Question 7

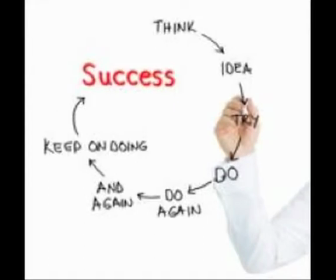The preliminary task was undertaken as a practice run, so we were aware of the processes involved to produce a seamless opening sequence.
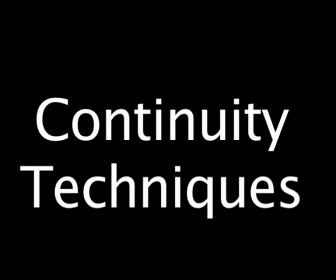There are a number of continuity techniques we needed to consider when addressing our preliminary tasks.
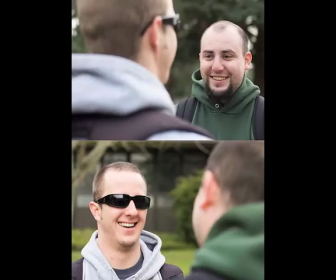These were the 180-degree rule, the shot reverse shot, eyeline match, and match on action.
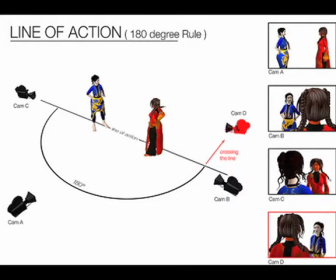The 180-degree rule states the camera should remain the same side of the imaginary line. This is because the continuity of the sequence, if not abided, will not run smoothly and may disorientate the audience.
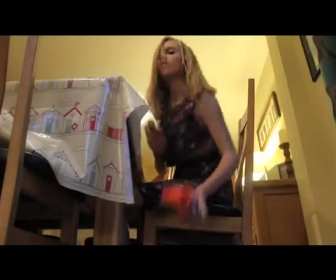The 180-degree rule is shown in my preliminary task when my actors are sitting at the table when one of the actors pulls out a Nerf gun.
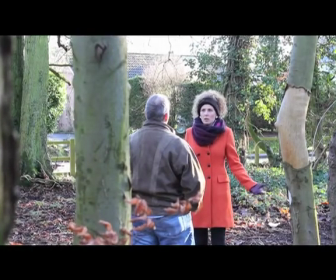This can be seen in my opening sequence where the victim is talking to the male murderer in the forest scene.
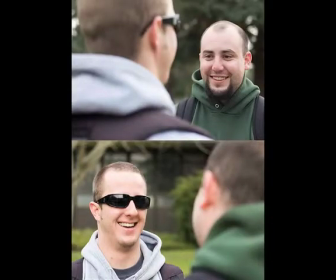Shot reverse shot is a film technique that ties in well with the 180-degree rule. This is where one character is shown looking at another character, often off-screen.
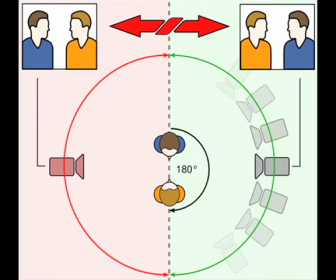Since the characters are shown facing in opposite directions, the viewer unconsciously assumes they are looking at each other or exchanging a conversation.
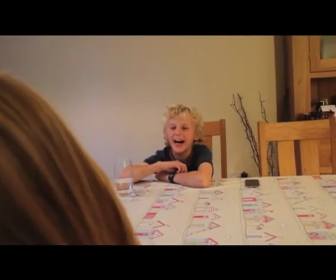I use this technique in the brother-sister scene at the table to show the siblings arguing.
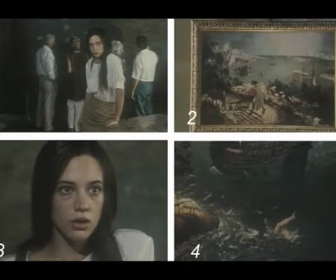Eyeline match is used to show a section of film from the character's own point of view. A cut of film will be edited to show what the characters is looking at.
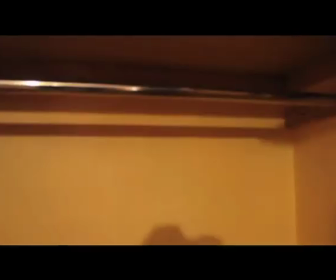I've demonstrated this continuity technique when Jess was looking into the wardrobe, finding that none of her clothes were in fact there.
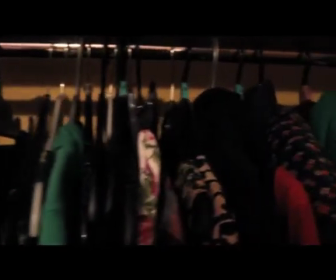As a result, we then returned back to Jess to see her dismay in the lack of the clothing.
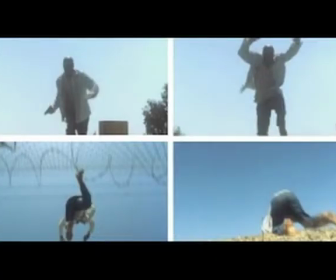Lastly, the match on action technique is used to show the perspective of the camera changing within a scene to create one continuous shot.
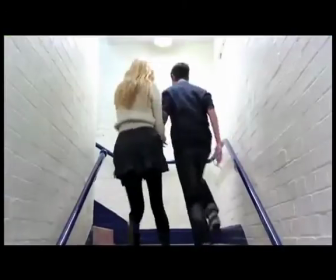Previously in my induction task, I showed this technique of two people running up a spiraled staircase from the front and from the back,
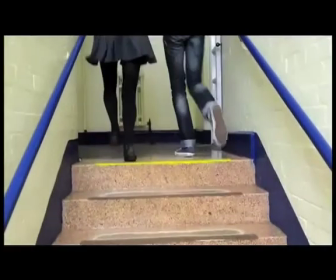as though it was one seamless piece of film. I also experimented with this shot in my preliminary task.
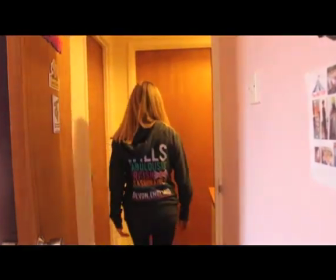However, I got carried away with the technique and ended up using 5 shots in the space of 2 seconds to show Jess walking throughout the door.
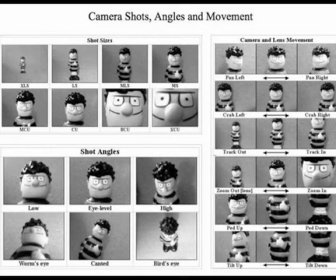This was far too many shots and should have been shown in only 2 to 3 shot types maximum, so not to overwhelm the audience.
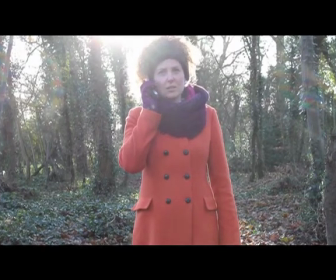I chose to use this same continuity technique in my opening sequence, only this time of Kat's phone dropping.
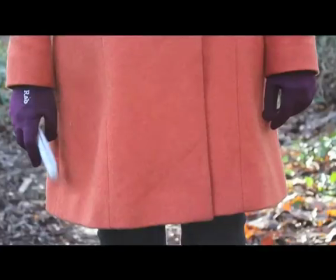Though the shots were fast, I used 3 shots which were well edited together, as though the phone was falling in one seamless motion.
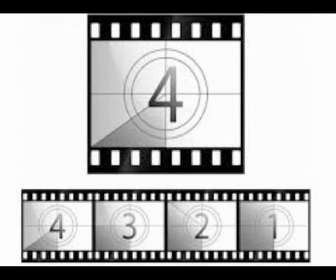I also by this time had improved my editing ability, so the shots aligned smoothly.
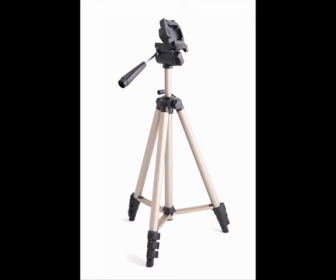Although I did have a tripod to my disposal, in some of the shots this was not evident throughout.
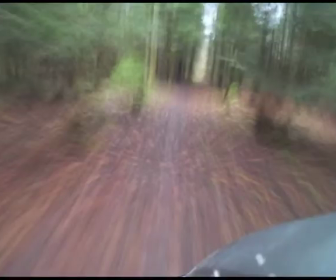This meant the outcome of a lot of my shots were shaky, which interrupts the continuity of the shots.
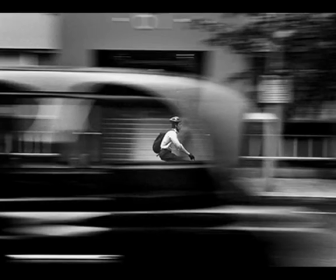On reflection, I needed to use a panning shot, which would have been much more comfortable viewing for the audience.
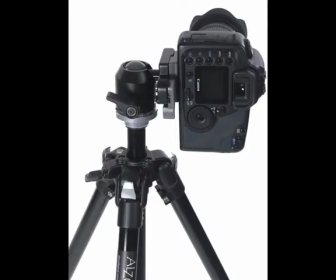For my opening sequence, I used a tripod throughout, which improved the general quality of the footage and smoother transitions of shots, which greatly improved from my preliminary task.
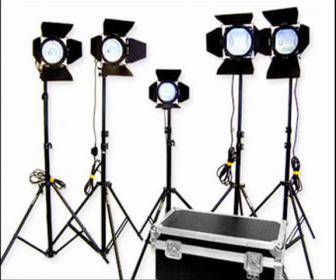From the preliminary task, I also learnt the importance of lighting that plays on the general appearance and mise-en-scène of the footage.
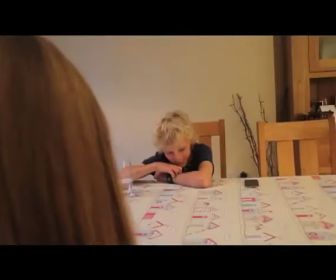Having needed to film in the evening when the natural lighting from the sun had gone, I had to rely on artificial lights.
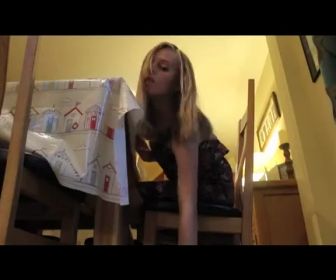This subsequently compromised the quality of the final shots and interrupted the continuity that the
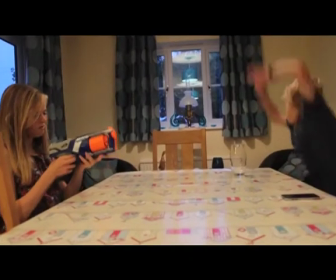conversation was one continuous motion rather than a couple of hours of filming.
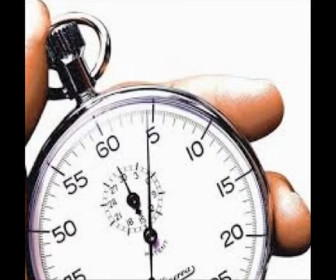This really helped me reflect on time management and how to organise my filming days
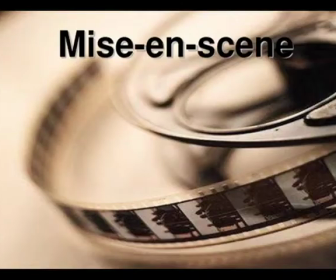to enable me to achieve better quality mise-en-scène to avoid errors in my continuity.